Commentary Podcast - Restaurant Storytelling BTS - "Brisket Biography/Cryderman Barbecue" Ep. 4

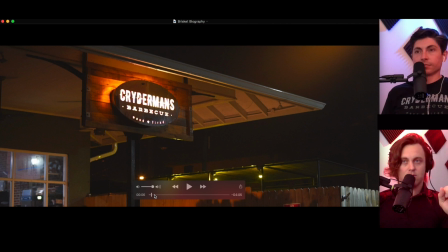but usually you know on shoots especially like you know when we we cover live events like weddings and stuff like that you know you're getting everything you can you don't know where the story is going to take you yet you know you're going to record the speeches that happens at the end of the day after you've kind of already got everything and then later in post you kind of pull a story out of it
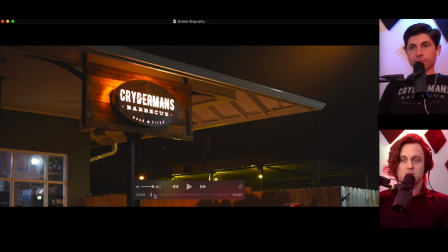and we didn't want to risk that you know we always do a good job we wanted to make sure this was going to be really good it's going to be cohesive everybody was going to be able to follow it so we didn't want to we wanted to pre-plan and the pre-planning really really
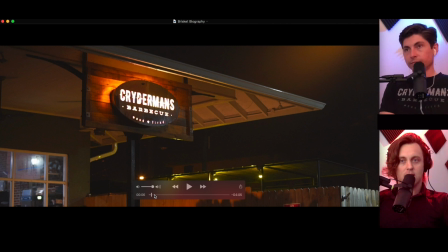all the pre-production really made the the shoot roll smoothly so now that we've gotten that out of the way we showed up and we said well we need
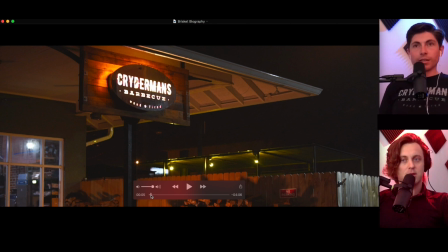that first shot in this first shot you know what i'm gonna do trevor i i just thought of it i'm gonna go in i'm gonna add crickets to this sound
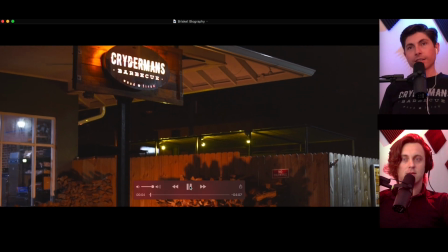you know what i didn't think about that till just now imagine the cricket while most are fast asleep for those on the journey
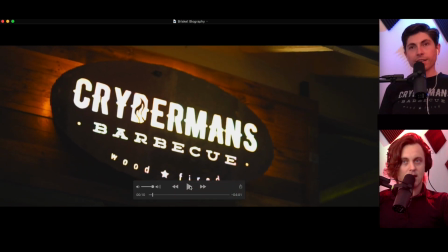to create the best brisket work and this is this is truly in the middle of the night this is when we first got there yeah early the sleep was still in my eyes the night was black without a moon and we were certainly all alone in this part of town other than some sketchy people
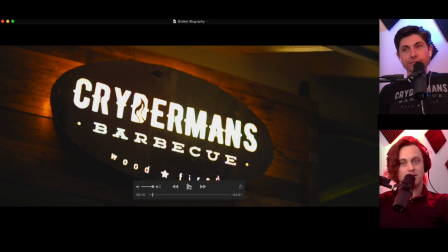only the only people you're gonna see out around this time are sketchy people no so we get the first two shots and those that are serious about at barbecue just beginning yellow actually was in that first shot
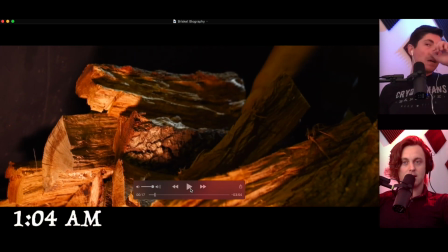lens player it's 104 a.m. so um and i'll kind of just comment on uh things as they go by but uh
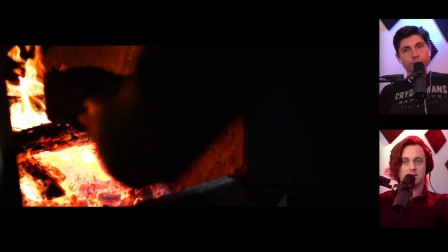as you know as i was going through i'm going to cover up the time stamps you know even though we we had a plan you know there's that early morning i
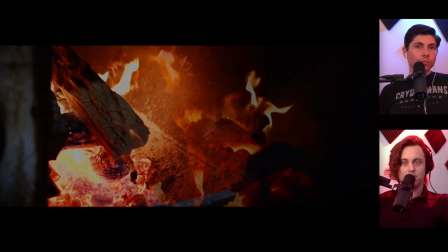slept you know a couple hours only because we're here we're showing up at like you know midnight one o'clock whatever and uh chad's already
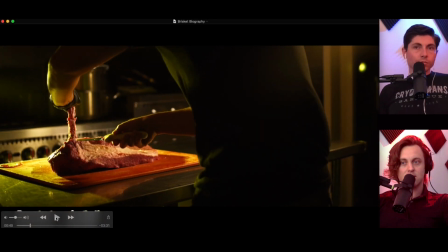there going through his process you know that he's done a million times but for me i've never been there i've never seen so i'm like you know i just i'm just desperate to find things to aim the camera and hit record so um and you know i i set up some equipment and we were basically running around with you know a couple of panels and that aperture 120d we actually these are uh forgot to mention on this shot um We've
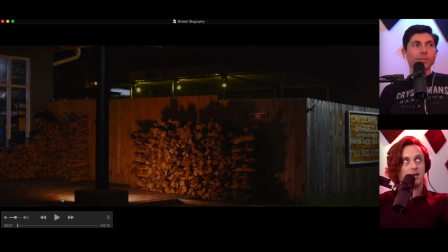got some panels down here. Yep. And they're just kind of shining up because that was all dark when we got there.
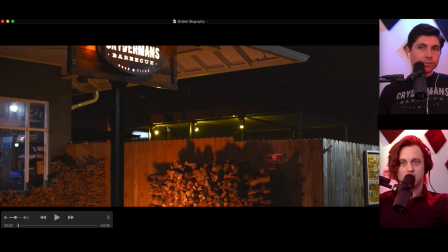Yeah, there's two panels there. You'll notice these yellow lights here. These are lights that are colored like that so that bugs don't gather around them the way they would around like a regular light. They were super yellow. And they actually worked pretty good because I did not see a single bug going around those lights the whole entire time.
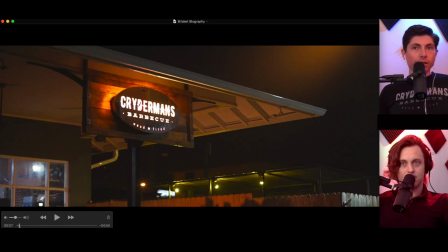It's true. Ooh, and that little lens flare. Yeah. Do you want to go ahead? That was you. You were there. I was holding the camera. Go ahead and tell them what you were doing right there. I took the lens hood off,
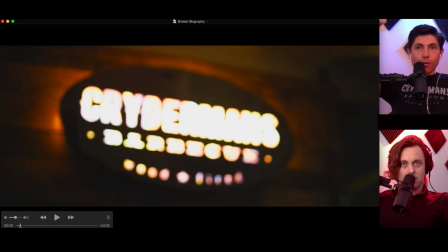and I had just a little panel that was colored and just kind of followed the camera movement to create that light leak on the side there.
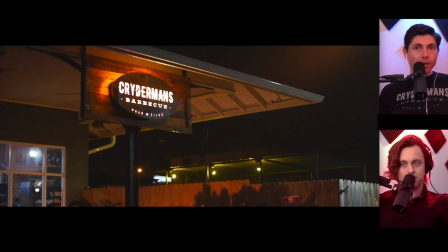And that's a little nice touch because it almost looks, without a foreground element, it almost looks like a photo that we just kind of like digitally panned across.
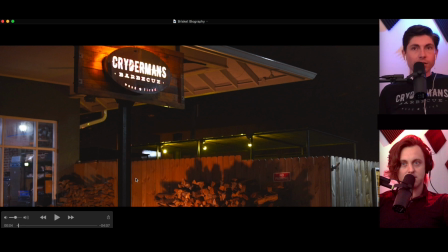So we've got to add a little bit of extra. There's a little bit of parallax that happens if you watch, like, the planks of the fence and stuff.
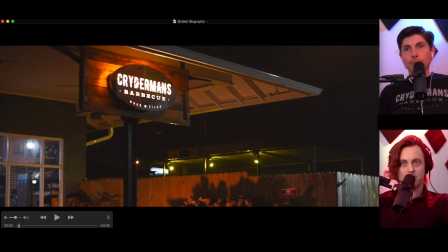Like, it's definitely not a photo. And I was moving the camera around, but we were kind of far away.
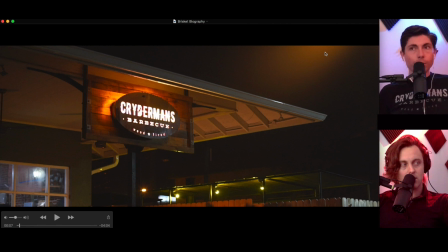But that's a real effect. Because people can see that and be like, oh, I did that in post. Yeah, you could do that. I've done that in post, but that one's not.
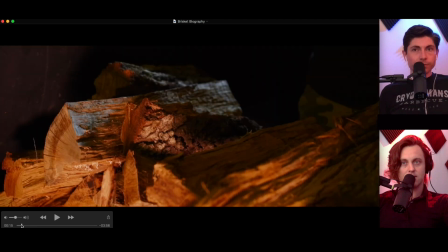I just had Trevor kind of holding the panel there. So then he's grabbing wood.
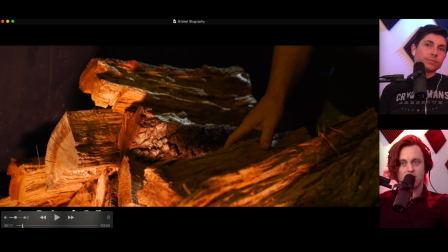We've got some panels laid out. So we're basically trying to create that. You know, we can't light it up and make it look like daytime. you know we want to make it look you know like it's fitting the rest of the the time and you got a time stamp there says 104 a.m.